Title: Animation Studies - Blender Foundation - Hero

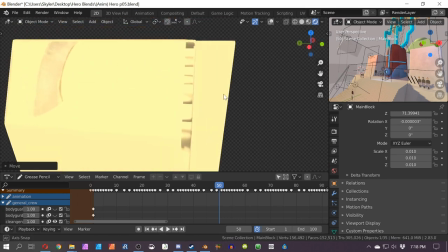And they actually reused this asset multiple times throughout the animation and
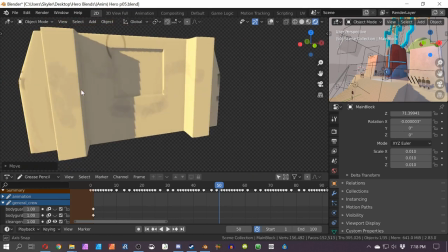you know it's not like a very difficult thing to 3d model at all
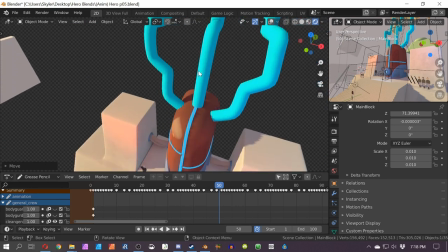and then we got these tubes here at the top now these tubes are
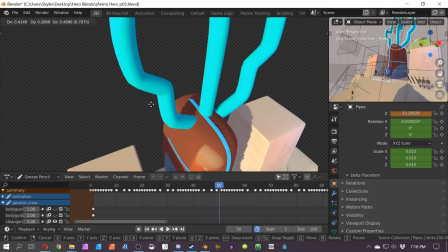have been created multiple ways and in multiple different files but like you'll notice that
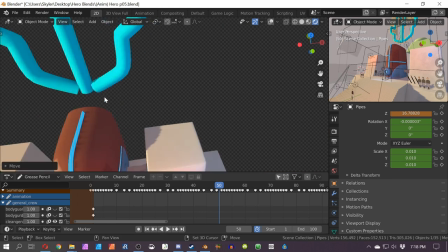all three of these tubes do not actually connect at this point right here you
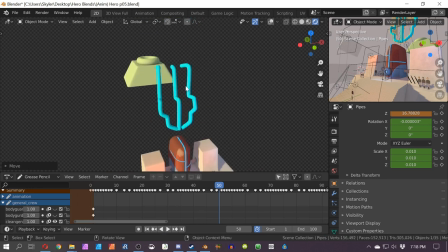know actually i think i think this is the same model of tubes that they use in the other scene.
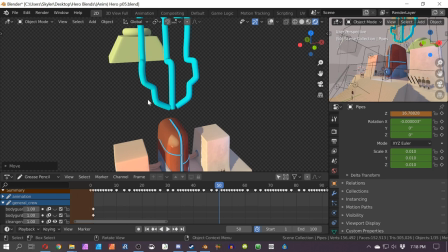You'll see what I mean later. It's just they were positioned differently.
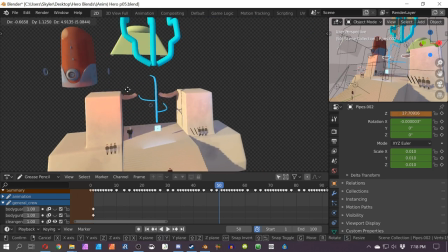And then there's this object right here, and then this object right here, which is obviously mirrored.
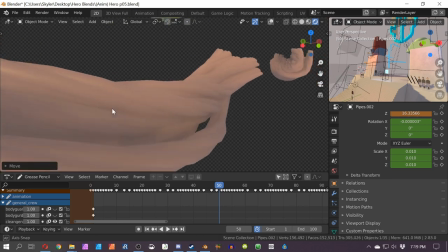Let me see if I can zoom in on it. Okay, so they're basically just a bunch of ropes, really, without any fibers.
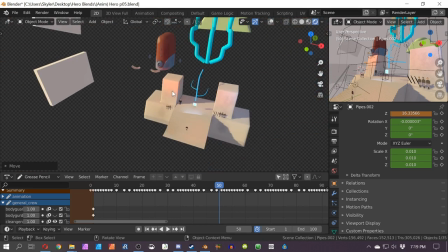They're supposed to be like cables and stuff like that. And then there's this right here, and that's not very difficult to model,
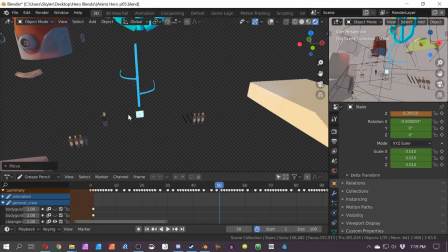and this right here and uh I guess there's this power source here
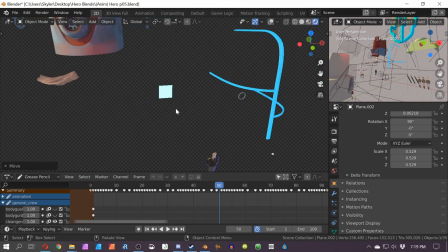um and that's just a plane really and that this this goes
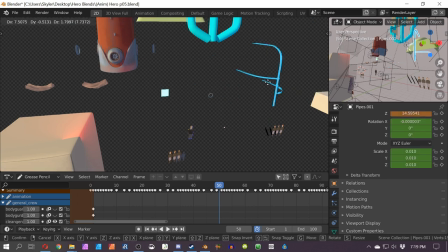inside of this thing here um and then this and I guess there's some sort of ring
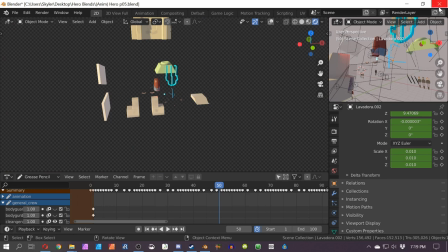right here so this isn't a very difficult scene to create so let me just close out of that and open up the next one okay so this is where things
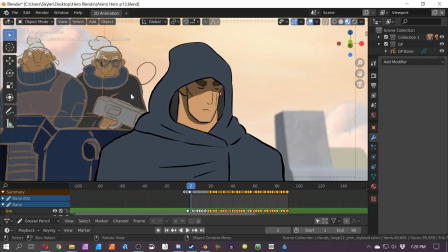start to kind of get interesting so like these characters in the background um if we go into if if I can select them
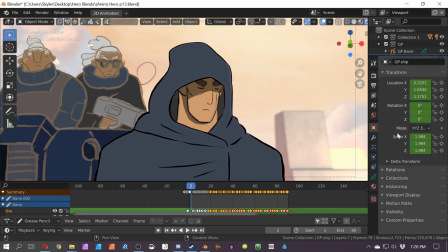then that would be ideal. If I select them and then go into the visual effects, since they're behind him,
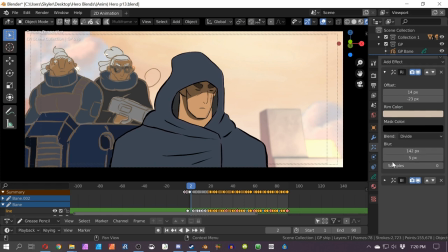we can we can actually see that there is a blur effect and you know we can kind of ramp that up, ramp up the samples and stuff. Oh wait a second, I guess there is no blur effect after all. Oh no there is a blur effect.
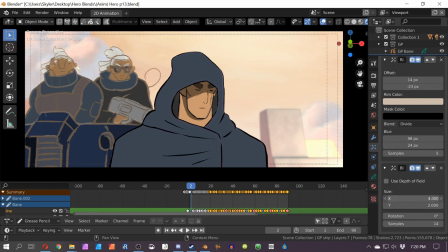Okay so like if we ramp up the samples let's say to 14 and we start playing around with the x and y, they really do look like they're in the background.
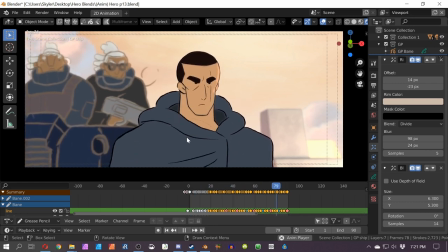We press play to see the animation and uh yeah it looks really good so
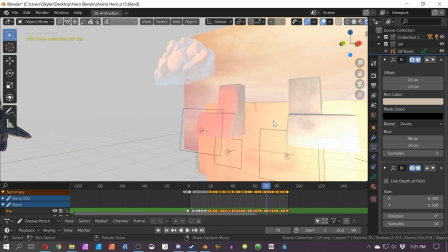really quick here taking a look at the background we see this asset once again it was
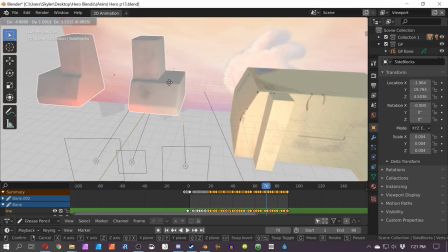used in the previous scene and then they reused this asset again they just situated them in in a different sort of way
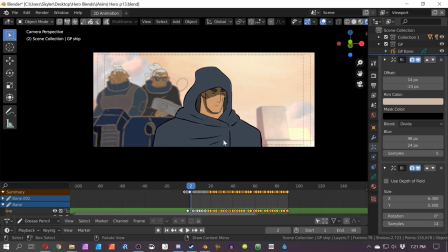and now it looks like this is like the chimney to a house or something like that kind of interesting how you're able to do that Alright,
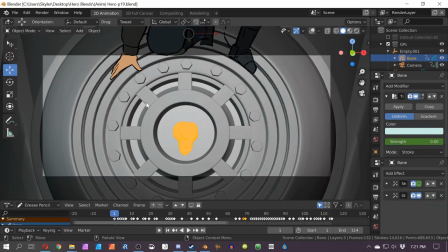try to notice what the camera is doing here. You press play. Okay, so the camera, it pretty much just starts, it turns to look up, okay?
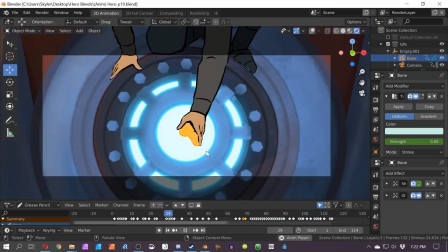Which is kind of cool. Let me go ahead and get that so that the visuals all are applied.
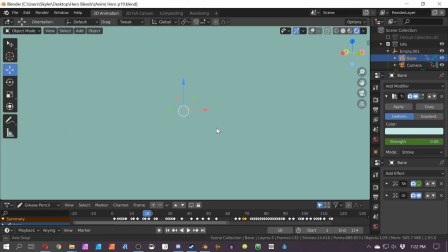Okay, looks really good, looks nice. Okay, this is actually not quite the exact same as how it was.
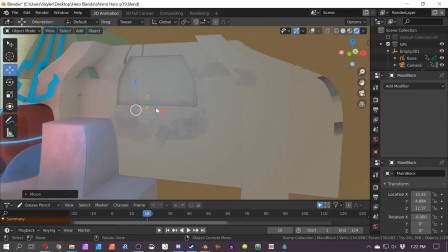This asset right here, although it appears as though it's pretty much the same asset,
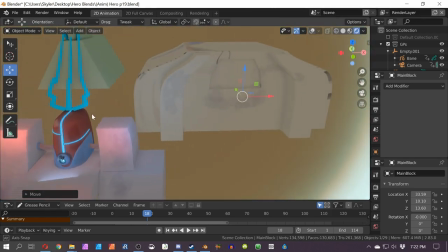it looks like it's been modified for this scene to make it a little bit more dramatic.
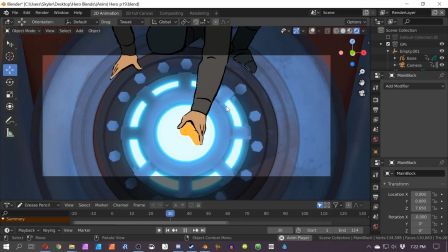So when I go into the camera mode, it just, you know,
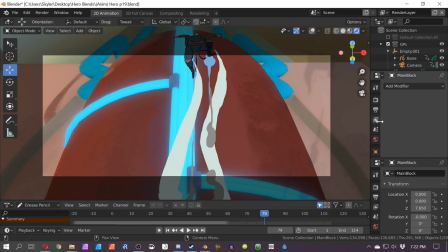having it curve at the top where it didn't curve in the previous scene, it might actually make it look more dramatic.
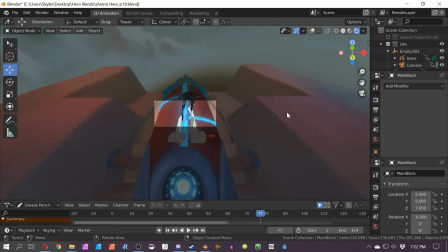But really, it's not like, I don't think you can really even see it do that, it curving.
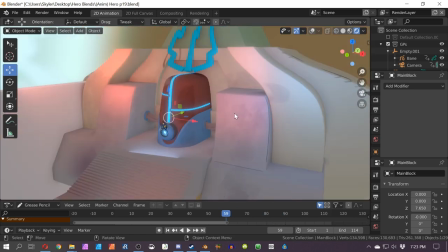I don't know. It's strange. Yeah, it's not even in the camera's view. So yeah, it doing this weird curve effect wasn't even necessary.
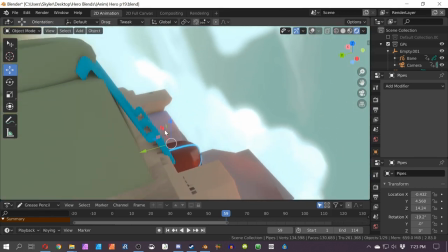And I think this is the same model that was in the previous scene. I mean, I could be wrong.
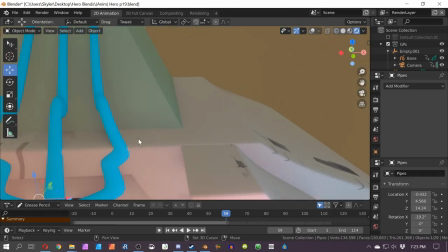I mean, it's possible that this is a whole new asset with these tubes here.
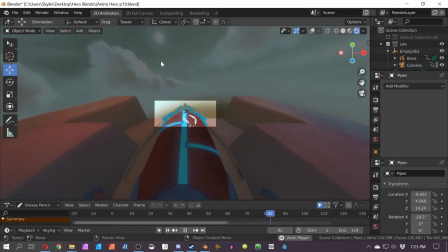Notice that they don't connect. Well, that doesn't really matter because, you know, it's not like you ever see them.
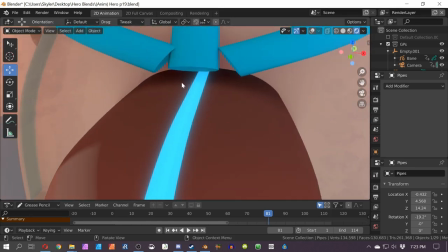Since you're looking up at it, it's not like the camera is designed to be up here so it doesn't matter if they connect or not okay and
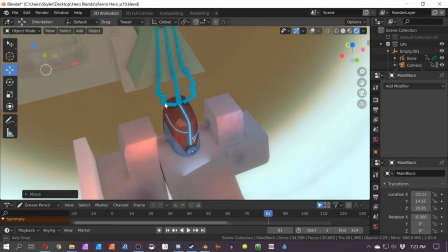so once again you know this scene consists of this object right here i guess they decided on you know a stretched out torus and all of
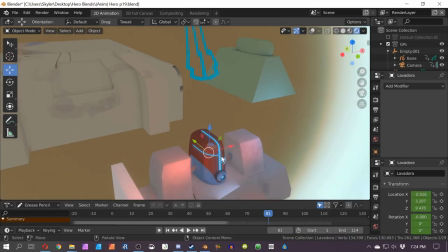that which is kind of a weird decision this tubing this this stuff here this thing here uh the cords these things
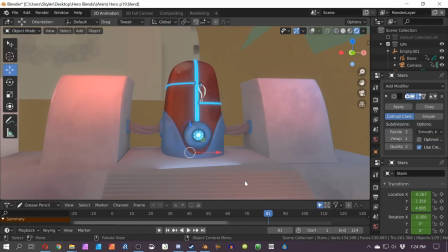which were in the previous scene but they look modified and then the the staircase okay
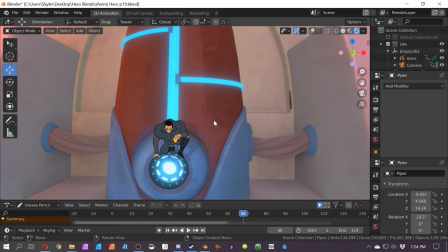so let me press ctrl z a bunch of times all right so if we go frame by frame and look at this scene it's it's kind of interesting because like
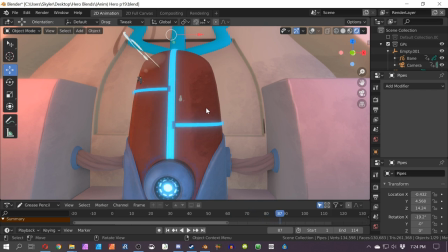if you're not in the camera's point of view it like the effects here when he dashes right there like they're in a completely different location and that's fine because you know in the camera's view it all looks just right
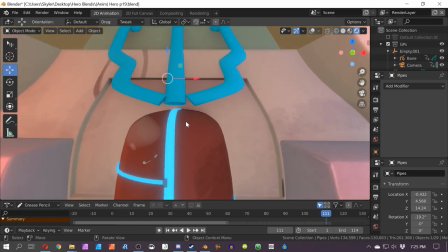and notice how like really the the where he's traveled let's see yeah okay Okay, so he is, he is right, oh, he is tiny.
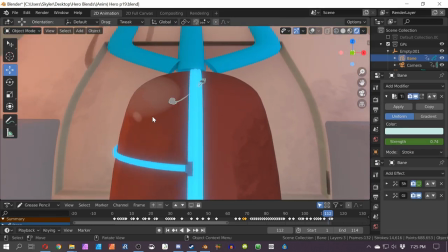He is right here, okay? Right here. And then he dashes, and then I think he dashes one more time, or not.
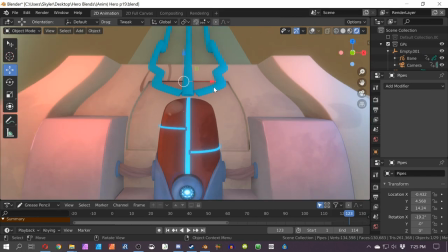I guess that's it. That's the whole animation. He's right here. So he just traveled from here to about right here, okay?
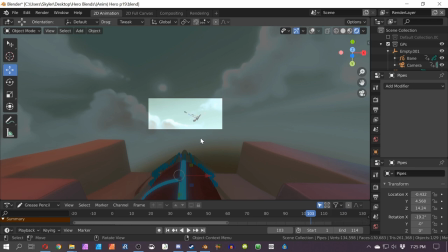And yet, from the camera's point of view, by the end of the animation, he looks like he's really stinking far away.
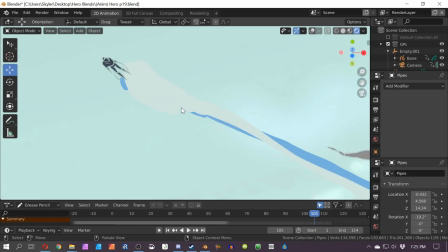And all they really did was just, it's really impressionistic when he starts getting really small. Like they didn't even they didn't try to flesh him out or make him look fancy or anything and that's fine It's traditionally animated so it doesn't need to be okay now.
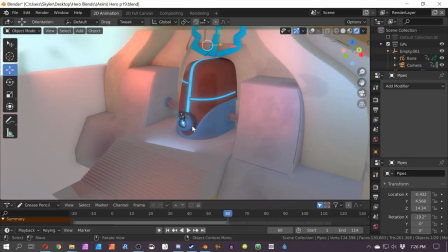I'm gonna show you something. That's kind of cool All right So I keep zooming out keep zooming out and then all of a sudden we see that
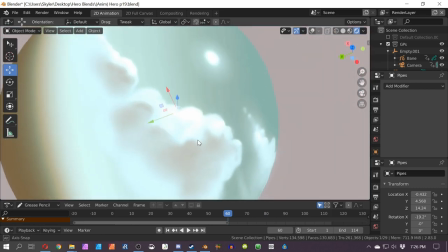he's in a sphere that has been painted to look like a sky and You know,
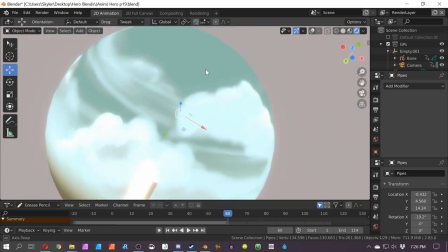they just they reuse this sky multiple times throughout the entire and
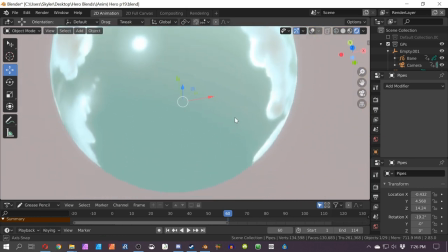like the entire cartoon It's just they tilted it on this side because the sun is here.
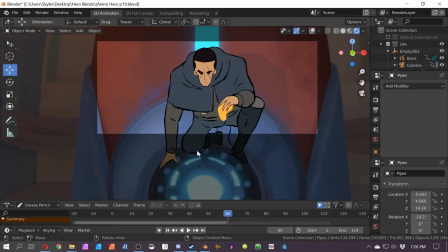But what I find kind of weird is how I never noticed until I actually started studying this thing that, you know, he starts dashing up.
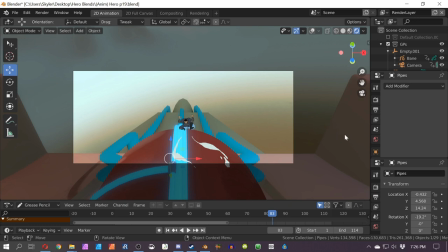Okay, I never really noticed that, you know, there's brown to, you know, where the sky is kind of next to the horizon and stuff like that.
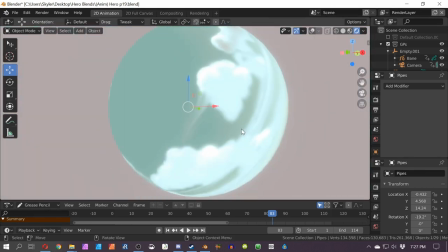I never really noticed that. So, like, if I rotate, the brown right here is what I'm talking about.
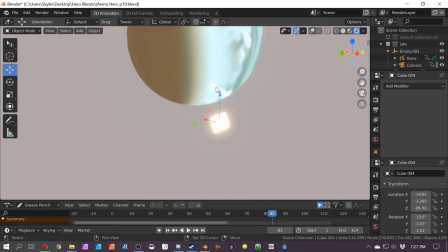Okay? And I guess this is a light source. And I guess the light source kind of penetrates through the sphere, I guess, maybe?
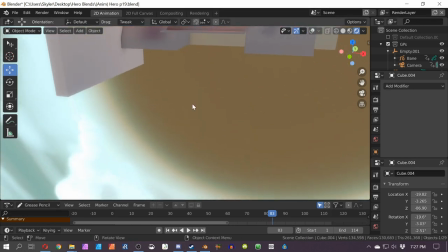Are you able to tell Blender to behave like that? Like, what happens if I delete this here?
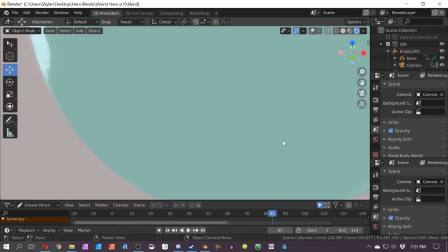Okay, let's take a look and see. So I go into the scene, and really I don't see any difference. I don't see anything as having changed, which is kind of weird. So, yeah, you know, let's take it for what it's worth.
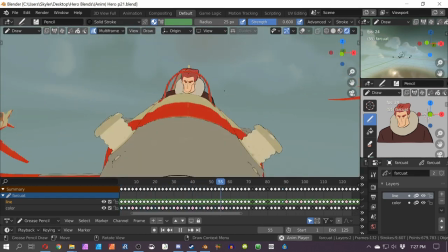Alright, so the next animation, the airplanes. airplanes so the airplanes fly towards us and then you know he's bouncing around okay notice the sky
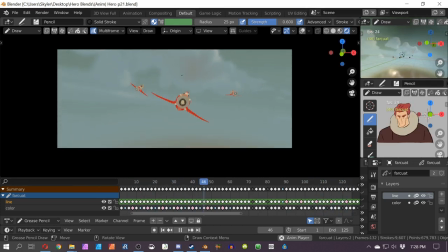okay so the sky is mostly like it appears to be motion mostly stationary and then once it goes to being a profile view all of a sudden you know
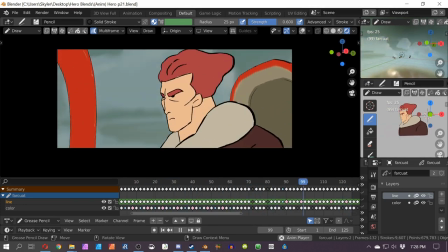the the sky is whizzing by it's going by really fast uh which is really cool and
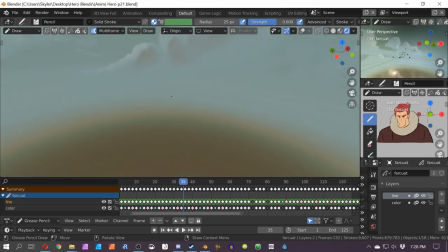all that uh but you know i i guess the camera is not viewable at this point in time.
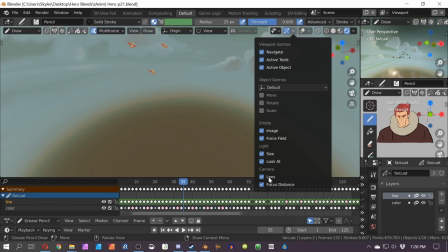But let's see, am I able to camera lens focused? Let's see view.
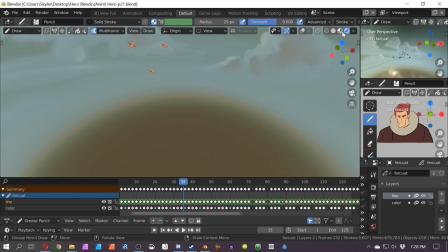Okay, I don't know how to get the camera to be visible.
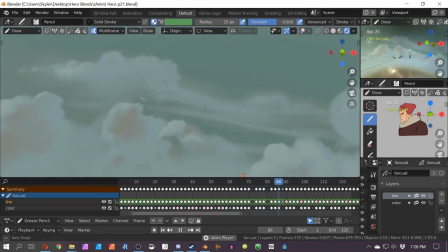But really, like if we play this animation outside of the camera, what we wind up seeing is this like they fly and then they stop.
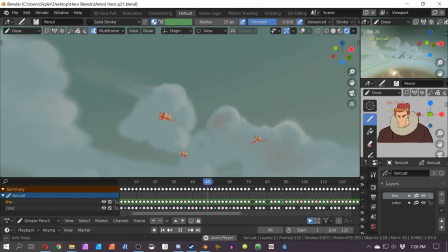Okay, and then all of a sudden the sky is rotating. Like I zoom out and you can see that you know, it's the same sky as last time.